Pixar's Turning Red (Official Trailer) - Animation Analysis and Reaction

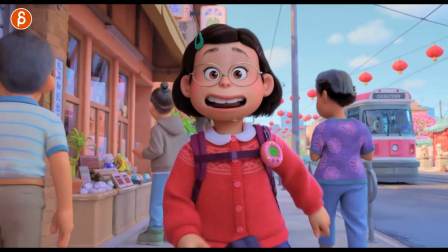4:09 Again, you can get away with a lot.
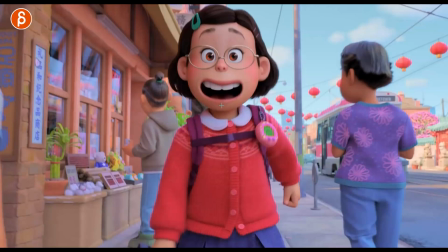4:12 That's one of the things actually I struggle a lot with too is the over-enunciation in the jaw and too many shapes.
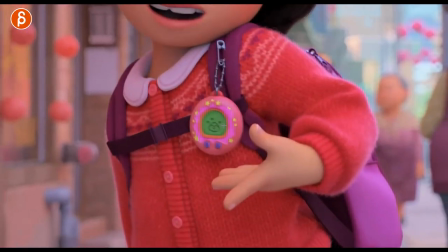4:20 And it's not needed. You can really get away with a lot here. I love this course.
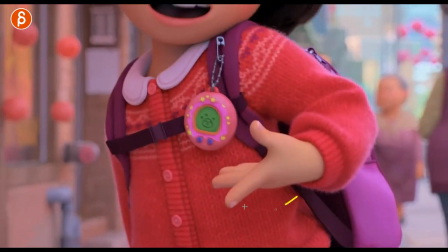4:25 Hand pose. There's a lot of nice arcs in this. More on that later.
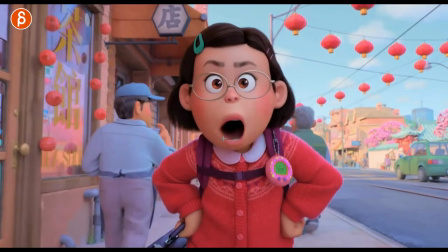4:32 Yeah, there's already lots of great stuff. We go back into your IK World Space Head here.
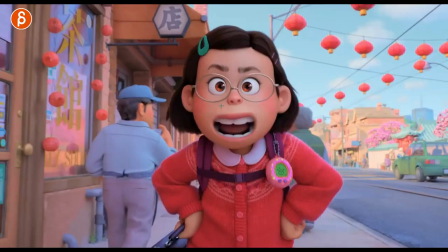4:37 Love it. Even here, though, you got just enough.
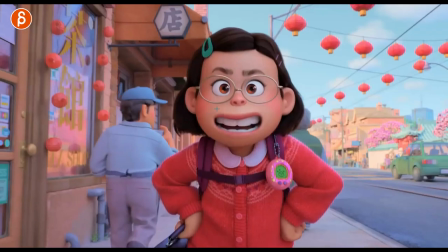4:42 You can't go straight over. So it's really like a flat IK head or something.
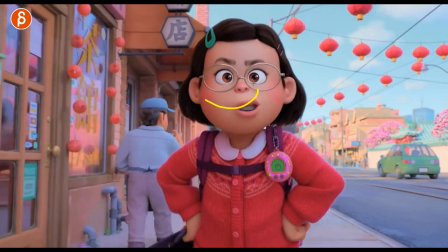4:48 But it still has enough of an arc following that.
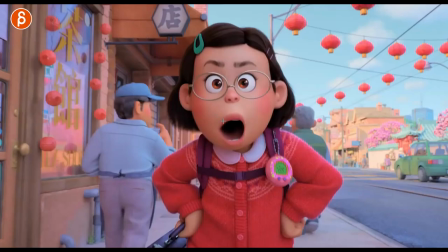4:53 And as you do this, again, mouse shapes going from really big shapes. Still have asymmetry in there, though, right?
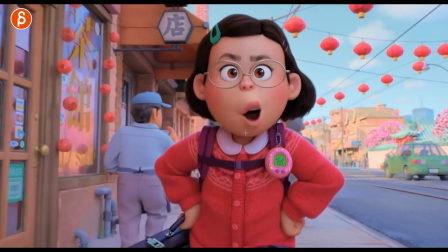4:59 It's not always mirrored. Even in something like this. But I love how you go from this.
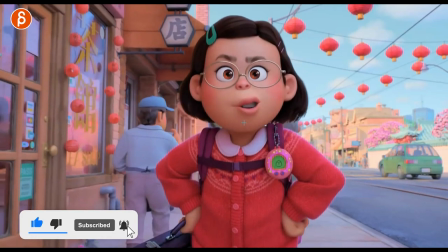5:05 And it really reads with all of that. and the accents in the jaw.
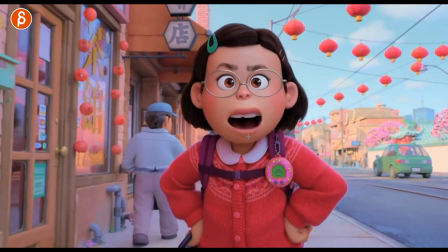5:12 So it's not, it's still strong, but it doesn't stop over one frame. Love all this.
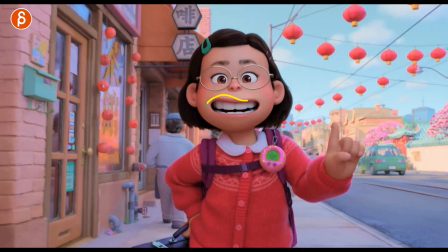5:18 Look at that. This is why it grew from here. This is a really nice, clean, appealing shape.
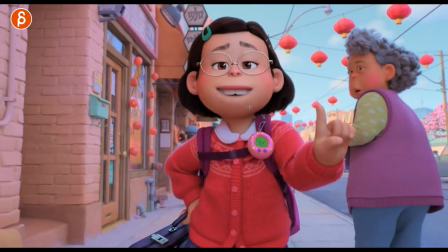5:25 Even this, you get a little arc and all of that. Now, if you look at the mouth and then look at the nose,
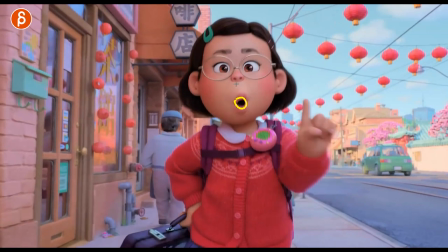5:35 there's just a little up and down, but compared to, for instance,
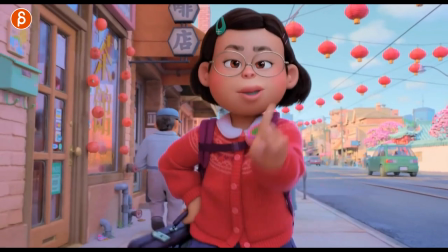5:38 if you watch like Disney trailer where it's more the less stylized like this if you have
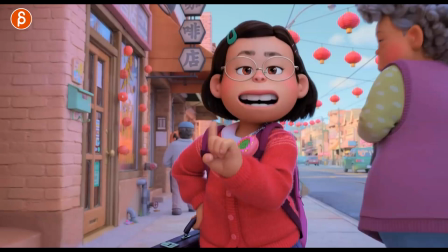5:44 big jaw moves and the big shape changes there that nose would be going for
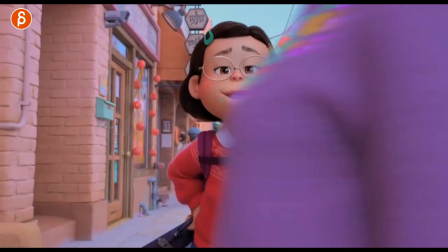5:49 like really big fleshiness love that shape so it's interesting to
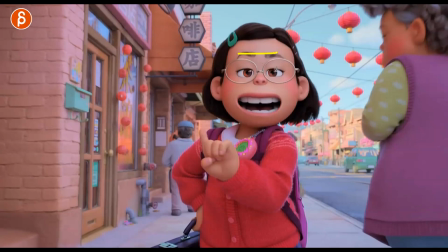5:54 see where it's used and where it's not it's a slight asymmetry there of course nice finger poses
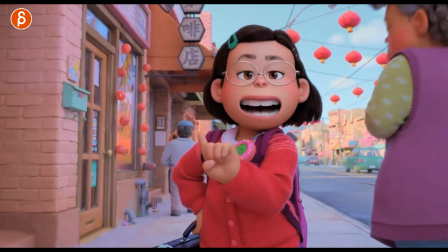6:01 that little pinky just a bit higher i love all this and even this here on that change you have slight
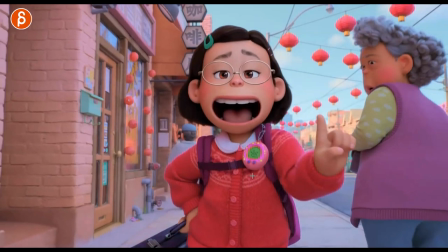6:06 rotation change before we translate over yeah
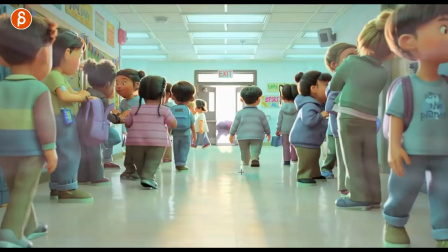6:13 it's so great students telling you go frame by frame analyze and take notes i
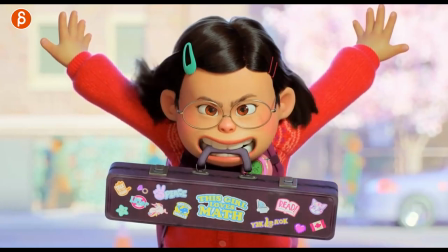6:20 love this here that's great he definitely has an attitude
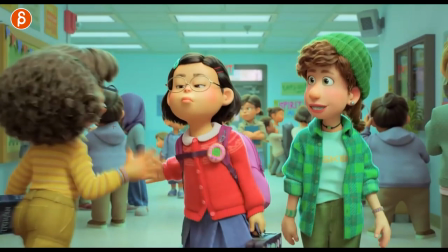6:28 again we are back into half lids i love the contrast of all of these i like that the group of them and then with the other we don't see
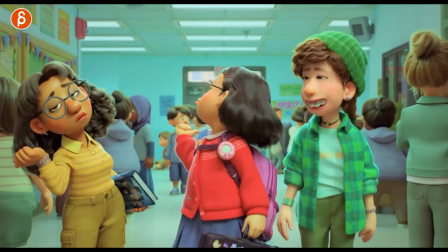6:37 in this frame this is interesting to see with
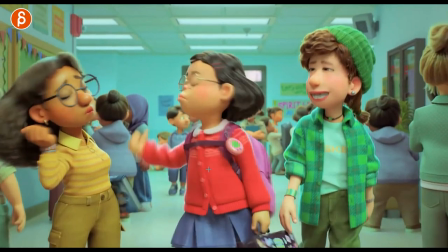6:42 holding the props but also like how like she's very strong in her moves where
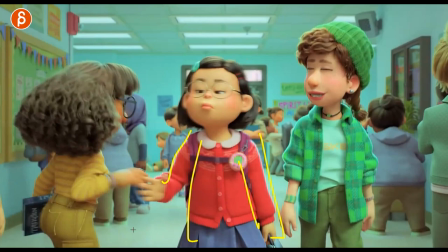6:48 you have to look at she's very active she's very tense and all of this she needs to get a lot of stuff done
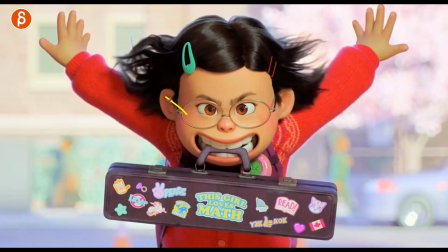6:54 as she says here right don't have time to lose so there's a lot of strong poses but
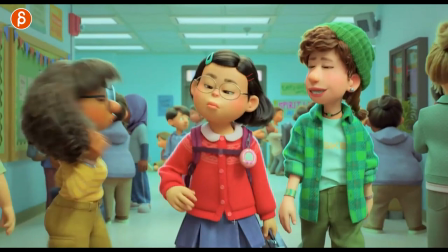6:59 also strong body tension like there's no crazy floppiness
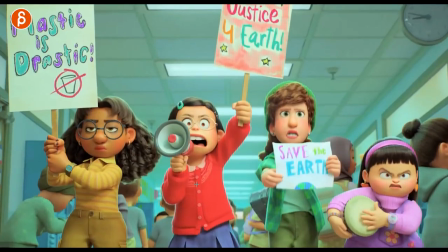7:03 in its arm despite holding an object here and turning and you can see this later on in the music class hold on let me go forward although
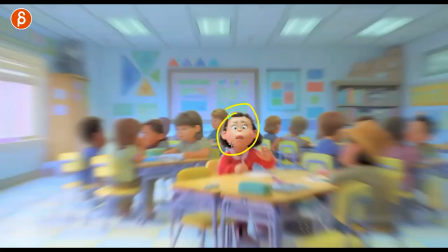7:12 it's something short like this I do want to there are a lot of takes here where you have a an expression and down into a squash in the transition
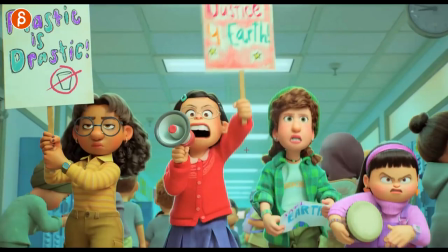7:20 and up into something else there are a lot of these in this trailer so I think this could also go into your takes reference
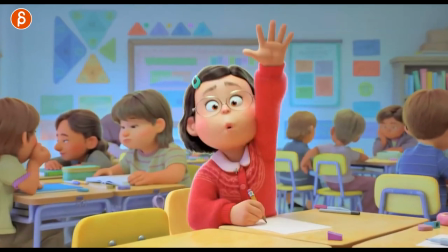7:29 folder But then you have this here. You can see as she pushes up, right? She stretches out. There's still going to be more push out on this arm.
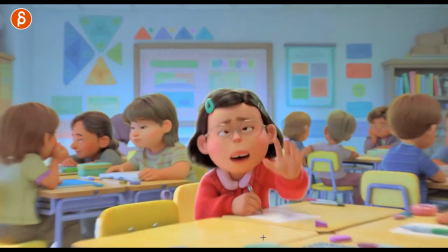7:35 And you can see a little bit of move in this here. This goes back to the students. Watch out when you do body mechanics, right?
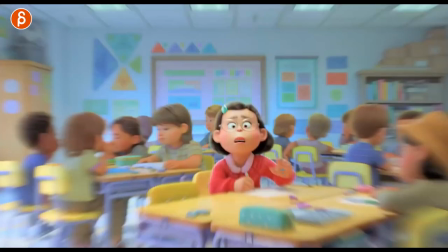7:41 You got your arm. I feel like I'm a broken record, but I always have to mention it because it comes up every semester.
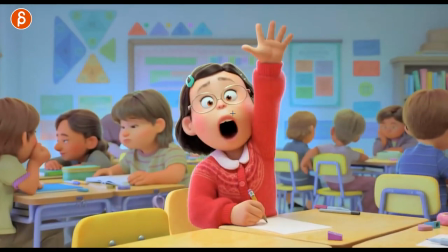7:46 You bring up that arm. It's going to push her over this way. She's going to be slightly off, but there's still pressure on this. It's going to still affect this, right?
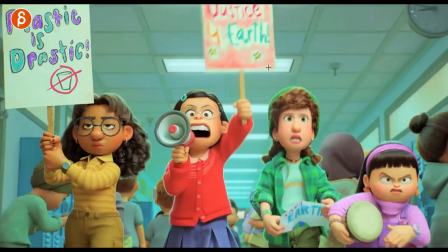7:56 You still have movement in here. And even at the end, when she's done with that pose, you can see that slight spreading of the fingers.
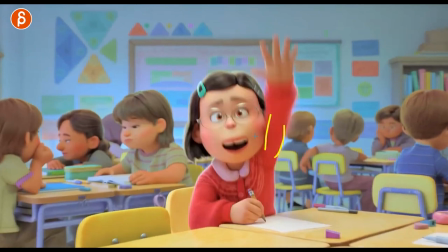8:04 Like there's a lot in this, even like the arm pushing the shape over, again, pushing all of that.
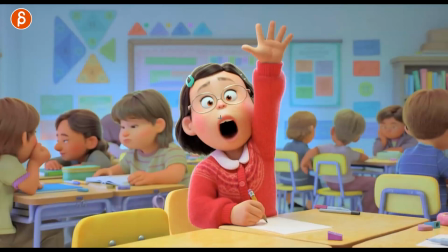8:10 You got your asymmetry in the face, in the mouth shape and everything.
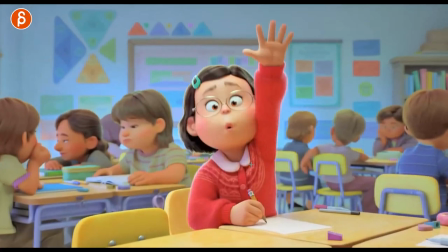8:14 Like that would be such a great study for students just to look at what goes into a shot like this. And just the mechanics and what body part influences the rest and force and pressure and so on.
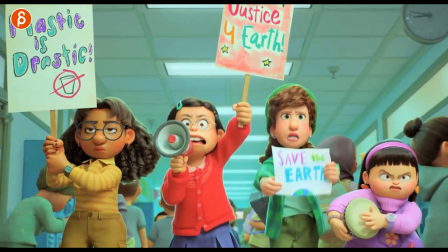8:28 Every time I love it. Look at that face. Look at that face. She cracks me up.
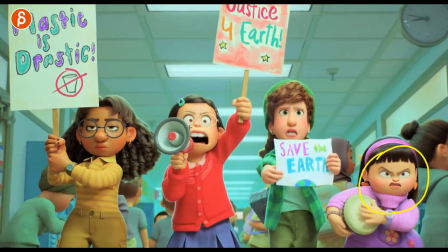8:35 Lots of great stuff in there. But again, if you look at her, you can see how there's so much tension in there.
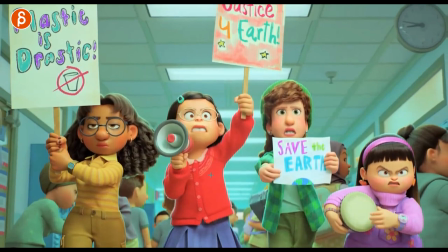8:43 Even though she's walking and she's pushing this up here. Again, it's not floppy. There's a specific style to all of this.
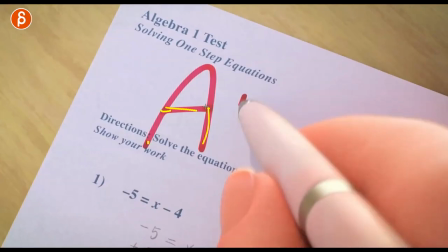8:50 By the way, I love how the textures and the writing, how the pen gets darker as it goes over.
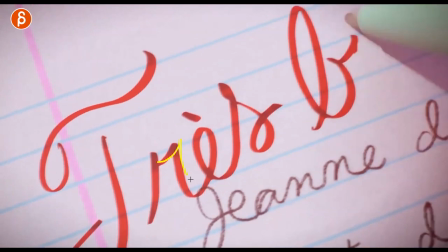8:57 I know, it's silly, but I love all the close-up details of textures and the rendering of all this.
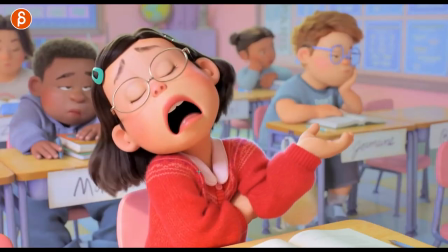9:03 Now here, I slightly hear fromage. If you bring up the sound.
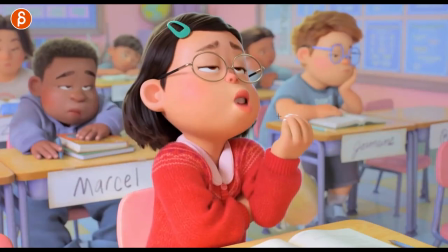9:10 Uh-huh, French class. Uh-huh, right. Italian-French there. Love this guy. Again, we're looking at the big, big shapes. We just read really well. Oh, the flashy cheeks, though.
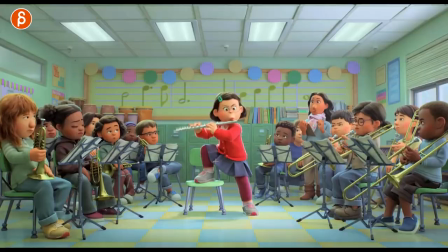9:23 So don't forget the tongue in there. this is the one let me just go back with your
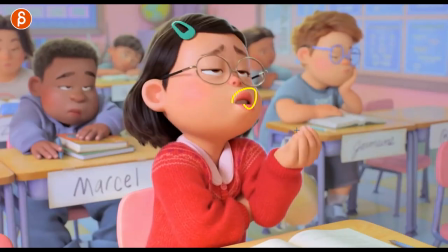9:28 hands i love this here down into
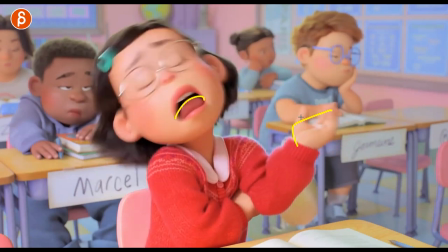9:33 over into out but even here just the really nice clean
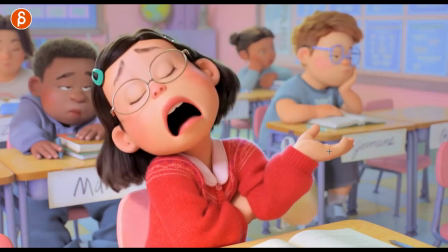9:37 shapes you always have that triangular shape you can break it up a little bit but it's still technically
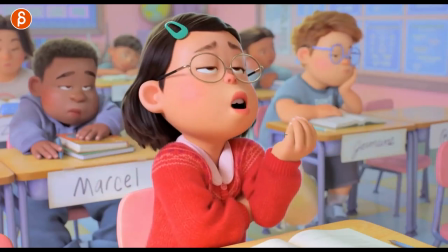9:42 a really clean shape that is something that actually in a recent assignment it was all about hands and fingers for the students and telling you
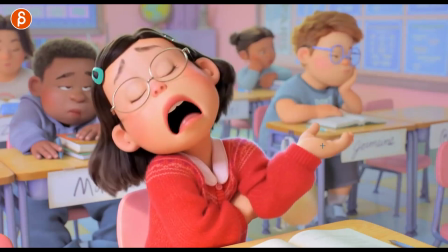9:50 got to go in there frame by frame and make these work look at that gotta go in there i love this too how that arm comes out but then relaxes back in this slight little up and down in the in the wrist just
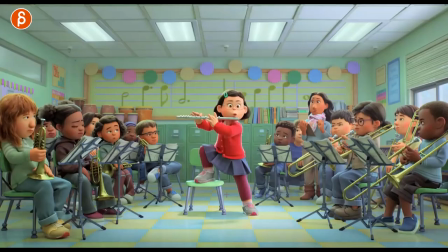10:03 that all that stuff that i unfortunately torture my students with of course it's all in there this is the one where i always tell the students careful with sudden stops and one frame direction changes but in this
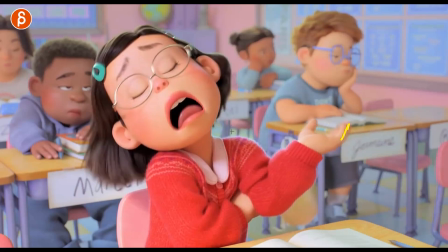10:17 case like she is so tense and it makes sense i love it that
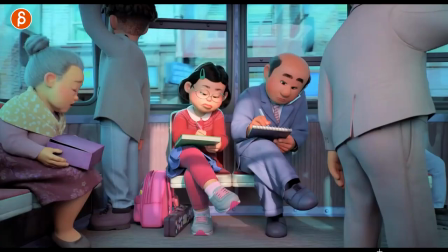10:23 and with the sound i gotta bring the sound back so good yeah it's really great i love all this this one cracked me up because she's falling asleep
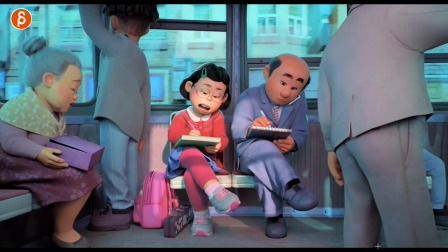10:32 well this is a ginormous sigh and i love that little the shakiness because you know as they're in here and this is all moving and shaking from uneven ground it goes
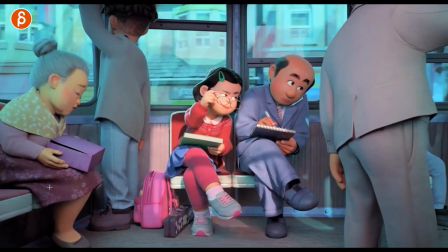10:42 back into her a little attention detail there you can see it is on this character as well. Love the mirroring of poses. Let me see that. Look at that. Again, the mouse shapes.
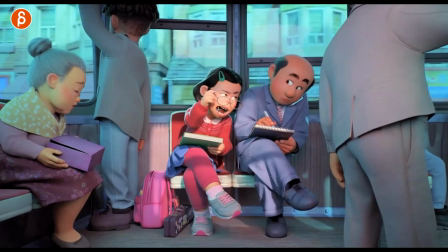10:58 Into a clean shape like this. And also for students watching this, just go through those mouse shapes and look at corners. You could track those corners and how they have all these nice arcs. There's sometimes little twirls at the end.
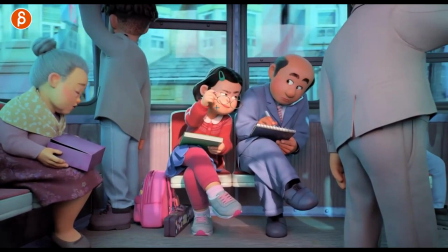11:12 They're nice little easy. And you can see how the corners it doesn't have just the jaw go up the corners go in as well just to kind of relax that shape a little bit i like that it's a tiny little bit up and down in the eyebrows oh it's great
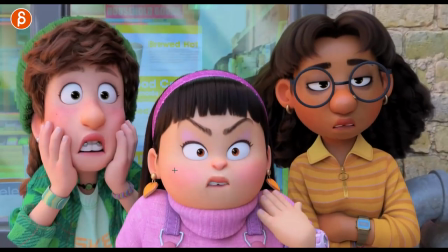11:30 yeah such great stuff here look at that holy moly really getting into those crazy anime shapes where You can see a really stretched mouth. Half eyebrows there, half lids.
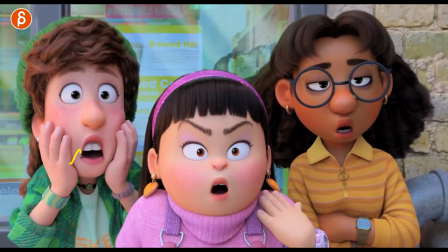11:45 But again, you can see this here, the arcs and the softness of the jaws. That's something else that is tricky for a lot of students where they bring down the jaw, but then it stops fairly harshly and goes. It's a lot of up and down where in graphite it, that's literally the curve, linear keys.